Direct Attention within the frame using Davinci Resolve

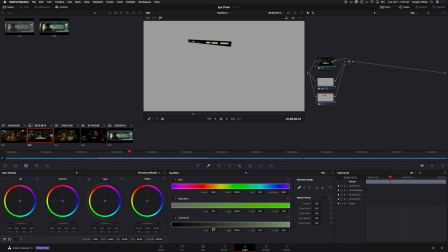Qualifier, luminance values, and select only things that are too bright in the frame. Soften it out a little bit, denoise a little bit, and bring up our low end a little more to compensate.
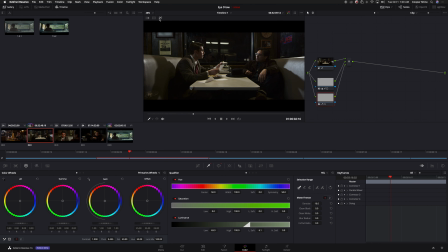Back to the magic wand tool and our offset, and let's bring it all down. Look at the before and after. That's before, that is after. Cool. It's now matching the refrigerator reflection down here, and that's, you know, playing to my eyes pretty naturally.
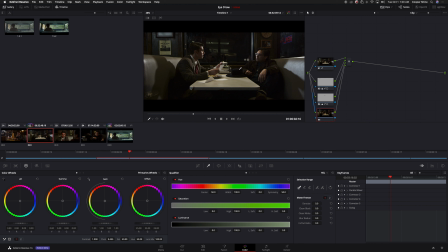We'll add another parallel node, squint, look, what's the next problem? Okay, it's the table. That's a huge issue. So we'll go ahead and make a new power window. Let's draw around only things that aren't necessary in frame. So his hand is arguably necessary.
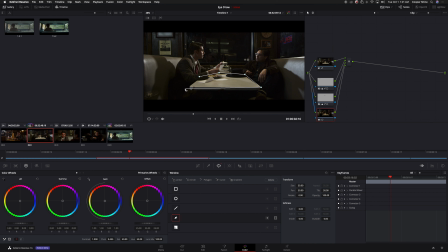So let's go ahead and keep it just in case. Draw around the rest of the table.
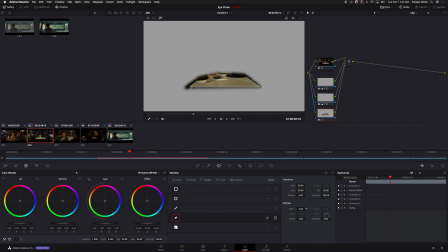Select the magic wand tool. Soften it out a bit. Size it down, try to fit the table a little nicer. Pan it over to the right.
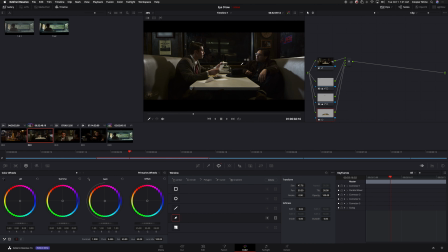This time I'm not going to qualify since there's too much different things going on with luminance. And then I'm going to bring down the gain just a tiny bit. Bring down the gamma just a tiny bit.
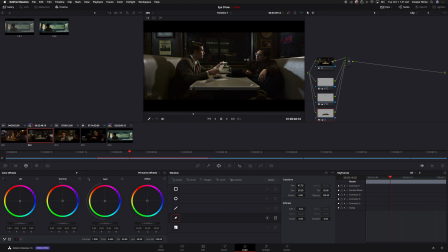Right there is good. I'm going to bring up the size because I'm noticing the power window is slipping here on the right. So if I bring up the size a little bit, let's look where the power window is. Cool.
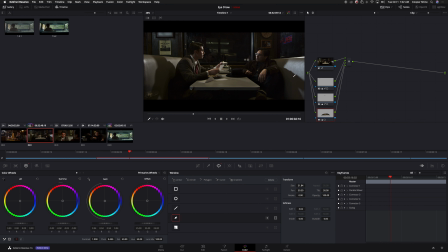And then if I squint again, my eyes are going immediately to this bright spot here, which means we have to do an overall vignette. Because I think we can bring down this area, we can bring down this even more. So we can get a little more light off the back of this chair here in the open sign.
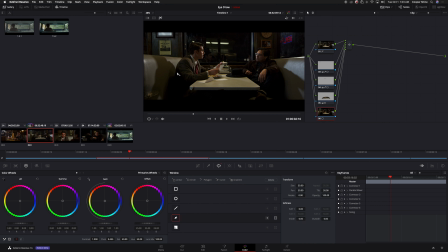So what I'm going to do is create a custom shaped vignette around them. Select the magic wand tool. So I'm going to invert it by doing that. I'm going to soften it. It's only affecting everything outside. I'm going to deselect the magic wand tool here.
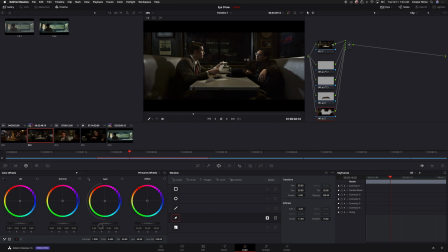And I'm going to go to my gain, bring that down just a tiny bit to whatever feels good. Bring down my gamma a little bit. But now what's happening is the shadows around my actors are a little too dark. So if we bring up our video scopes, everything's starting to get a little too low and below zero.
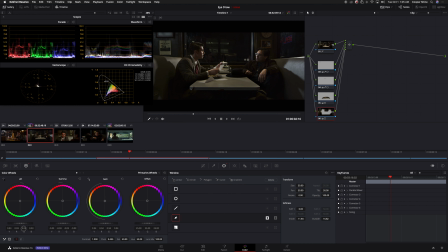So I'm going to start bringing up our shadows because if there are darker shadows than what are around our subjects, our eyes are going to get drawn to those. We don't want anything to be too intense looking unless it's important.
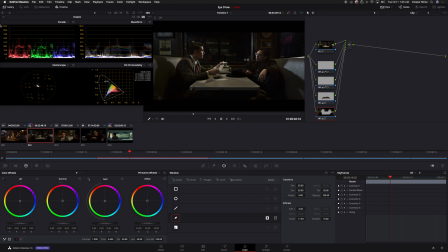Cool. Let's take a look at the before and after. So I'm going to go ahead and select all the power window nodes here and go into full screen mode and then deselect the power windows.
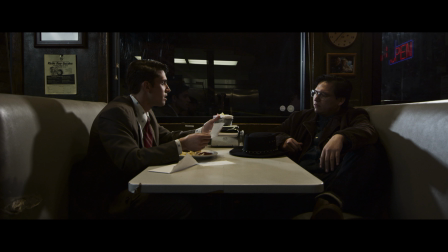So this is what it looked like with just a normal curve added on.
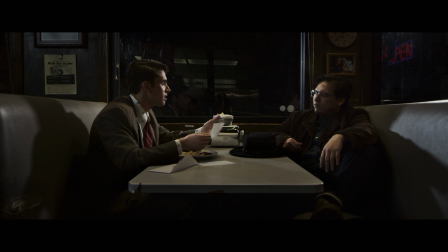This is what it looks like after you draw your eyes to where they need to go. Much more pleasing.